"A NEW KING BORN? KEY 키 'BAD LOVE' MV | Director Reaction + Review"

What is up beautiful people of the K-pop world? I was just part of the Key and the Bad Love premiere. I must say it was fun what they actually had in store with us. A little bit of a one-to-one with Key and a little bit of a live stream to understand what was in his mind when making his first album or one of his second albums. Not sure how many albums he made so far. If you know, put it in the comments below. I would love to know more about that. But I must say guys, to be part of a premiere with all you guys to see the love for someone as strong as Key. I mean, my God, everyone was just so excited for the first second for that countdown to go from one minute into zero. Everyone wanted to be part of it. I'll be honest, though. I only saw the last 30 seconds of the premiere. And the main reason is I was in the shower. And hey, I thought I had some time to get ready. But what can I say? I did miss some of the time. Before we start with the review that I'm super excited to go through with you guys, I want to say three things. One, I hope you guys like the new kind of setup. I wanna do some standing videos where it's just healthy for my back and I can also move around a little bit. You know, it's music still. I want to float my boat a little bit. So why not do that too? If you have any suggestions on videos you want me to review in the near future, then please just put them in the comments below. I would love to see your recommendations, guys. I really, really enjoy to see all the help I can get from you. And it's really just fun to see what you all like and what you don't like. Give me your suggestions. And three, if you do enjoy the content you see right now on this channel and you want to give me love you want to give me support and please just make sure you hit that love button aka the subscribe button that like button even hit the bell be part of the community let's make this a community where we can just say what we want about any artist and actually go out there and have a good time talking about it don't be scared guys i really love all your appreciation when it comes to criticism to any type of video whether it is good or bad i would say let's not waste any more time and let's jump right into key with bad love like i said at the beginning of the video i've only seen the last 20 30 seconds of this mv so the rest is all new to me i really want to see what this video in holds so i would just say let's start and see what bad love has to offer in the world of bad love by key oh
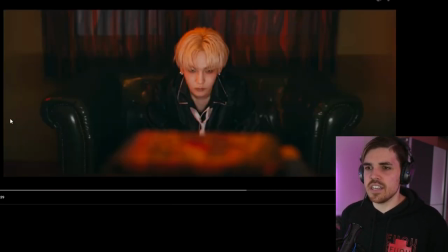[2:11]
i love the cuts already i
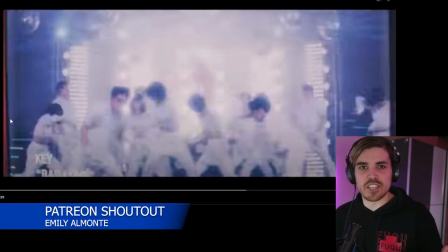[2:15]
mean so far what we see here is actually the first 30 seconds of the second teaser so it's literally just the intro
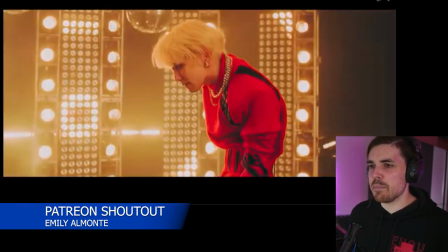[2:22]
oh but i just love how many people are already taking part
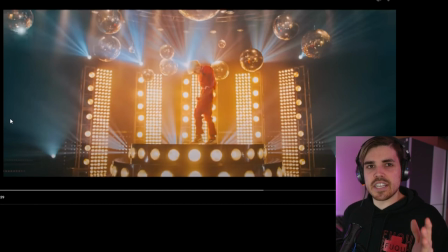[2:26]
in the mv hold up i already said this in the teaser i just love the set that we see here i love the synthwave sound effect it's a very 90s 80 type of feel it's very very nice and also i don't know why but i'm getting this feel as if i'm somehow getting some influence from taming with criminal
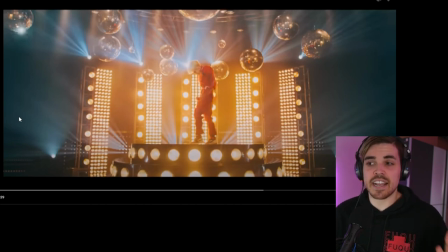[2:44]
where someone is wearing red but i like it i like the color red as well it really stands out it's a popping color
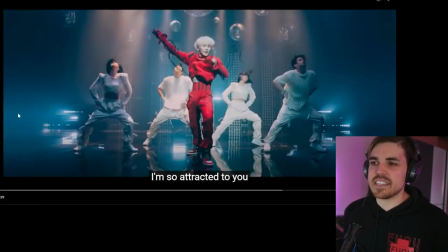[2:51]
like this is a little bit i don't want to say it's a copy of taming and criminal i just love the idea that it's just a one popping color to make the star even stand out a little bit further than what it is i
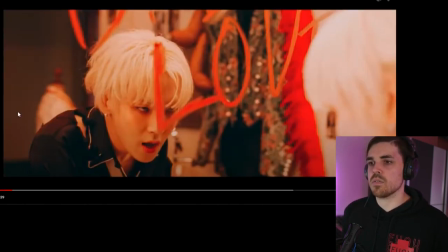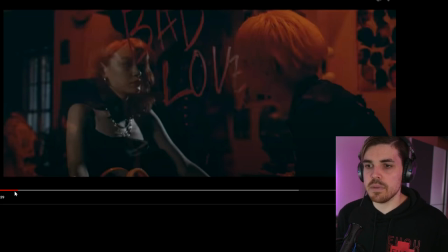[3:14]
love the idea of mirrors generally in any type of set let's go back a little bit and i'll tell you why mirrors just allow the
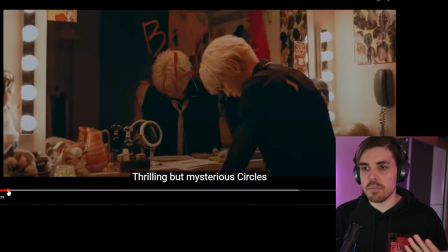[3:21]
set to look a little bit different from what we see before let's go back a little bit more for example here it makes the room look so much bigger than what it is the room is just bigger because it's extended through the mirror
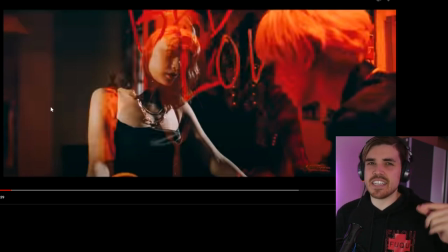[3:33]
this is also a very cool effect this is basically a mirror that is not 100 thick in other words it's not 100 untransparent there's some transparency to it but if someone is behind the mirror and there's a light shone on her you basically get to see another person it's a very cool effect it's a little bit of a small gimmick but it looks really cool